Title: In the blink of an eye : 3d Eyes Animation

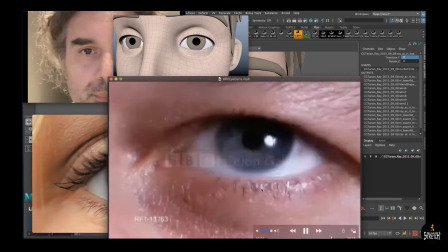(13:46)
very interesting how the the eyes moving around scanning stopping
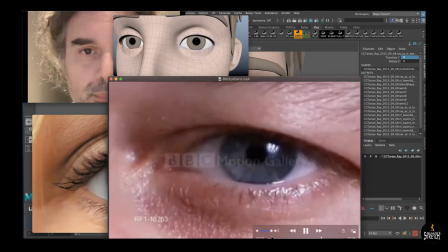(13:52)
keep moving and everything is connected this kind of contraction inside the eyebrows that is moving also
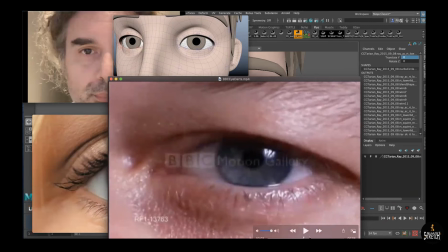(14:03)
some kind of pupil motion
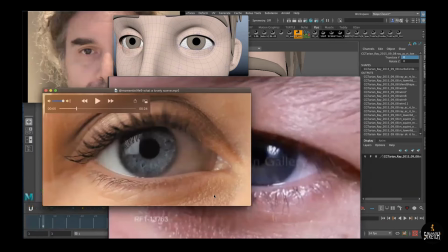(14:08)
which we can see better maybe in this other super
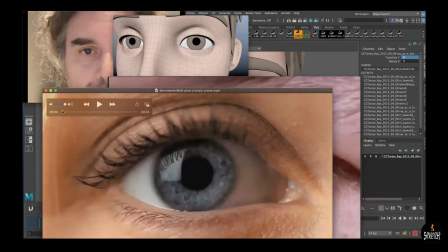(14:14)
slow motion video and
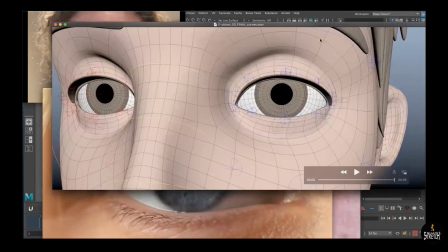(14:24)
this is what i simply try to do is not polished at all but
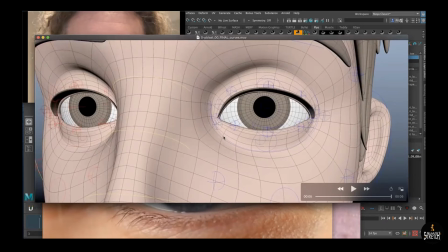(14:33)
with this nice rig with lots of control we can we
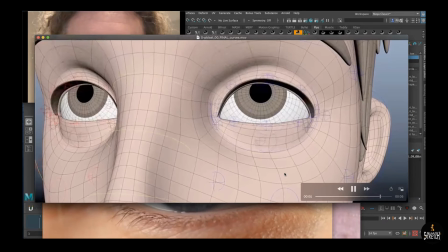(14:42)
can try to learn we can try to move we can try to connect the parts there
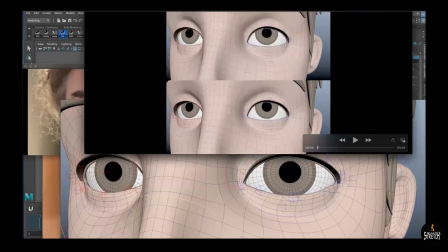(14:51)
should be a comparison between the very first blocking which
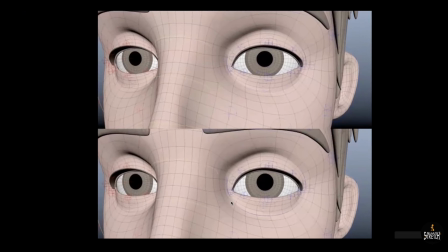(14:57)
is the this on the bottom which
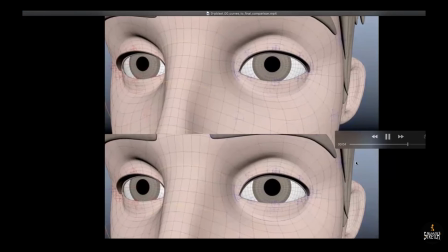(15:04)
is okay already it can work but what we notice is that the
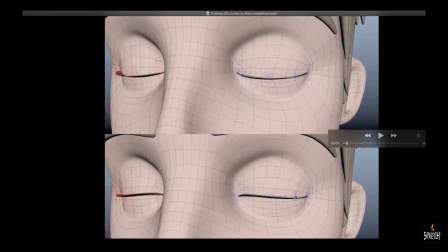(15:20)
shape of the eye is not the best it's just a straight line in between of the eyes shape so it's better to go lower to have this this kind of curved line is
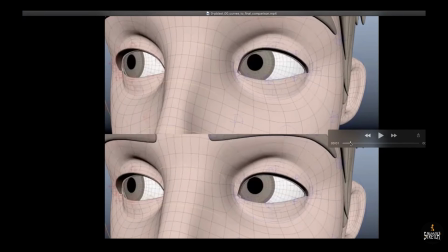(15:36)
much more natural and also the relationship between the parts this moment when he looks back to the camera in
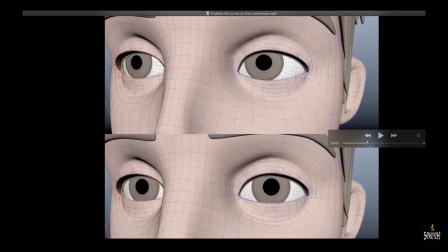(15:52)
the lower one is is too slow it means too many frames to go from side to side so we can either
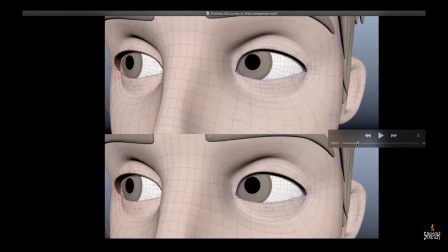(16:01)
go quicker simply or maybe split in two motion like I did in this video in the top which puts some kind of natural motion and
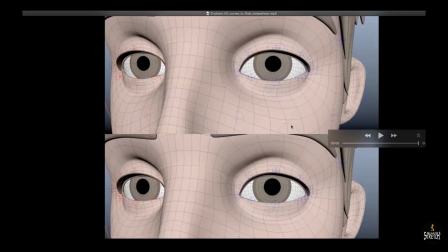(16:26)
also if you take a look at this control in the rig we see that here down is basically not moving at all but
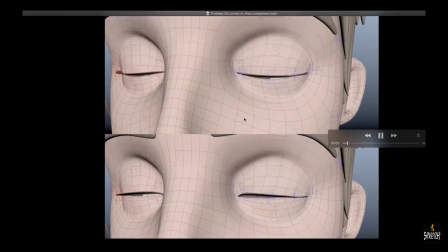(16:36)
when we start adding we see that it is much more organic there's much more connection also in
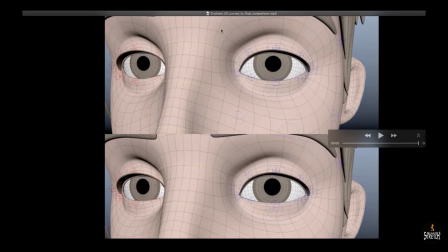(16:47)
the eyebrows which are not in frame right now but we can see the emotion so
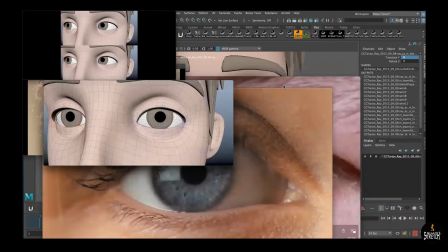(16:59)
I hope it helps a bit just the basic fundamental which is basically timing timing
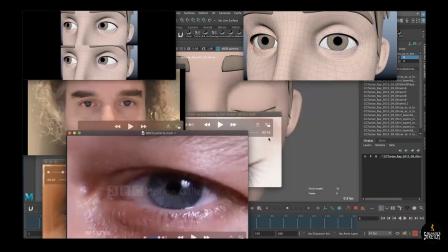(17:07)
of the eyelids timing of the eye darts and in the shape of
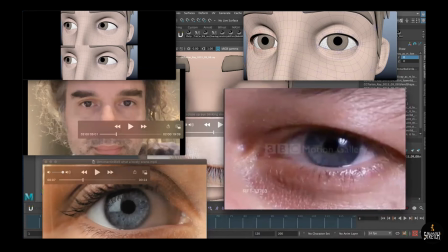(17:14)
the eyelids when you closed and always try to start with video reference because even if once again working FX or cartoon there's always something good to learn from it see you next time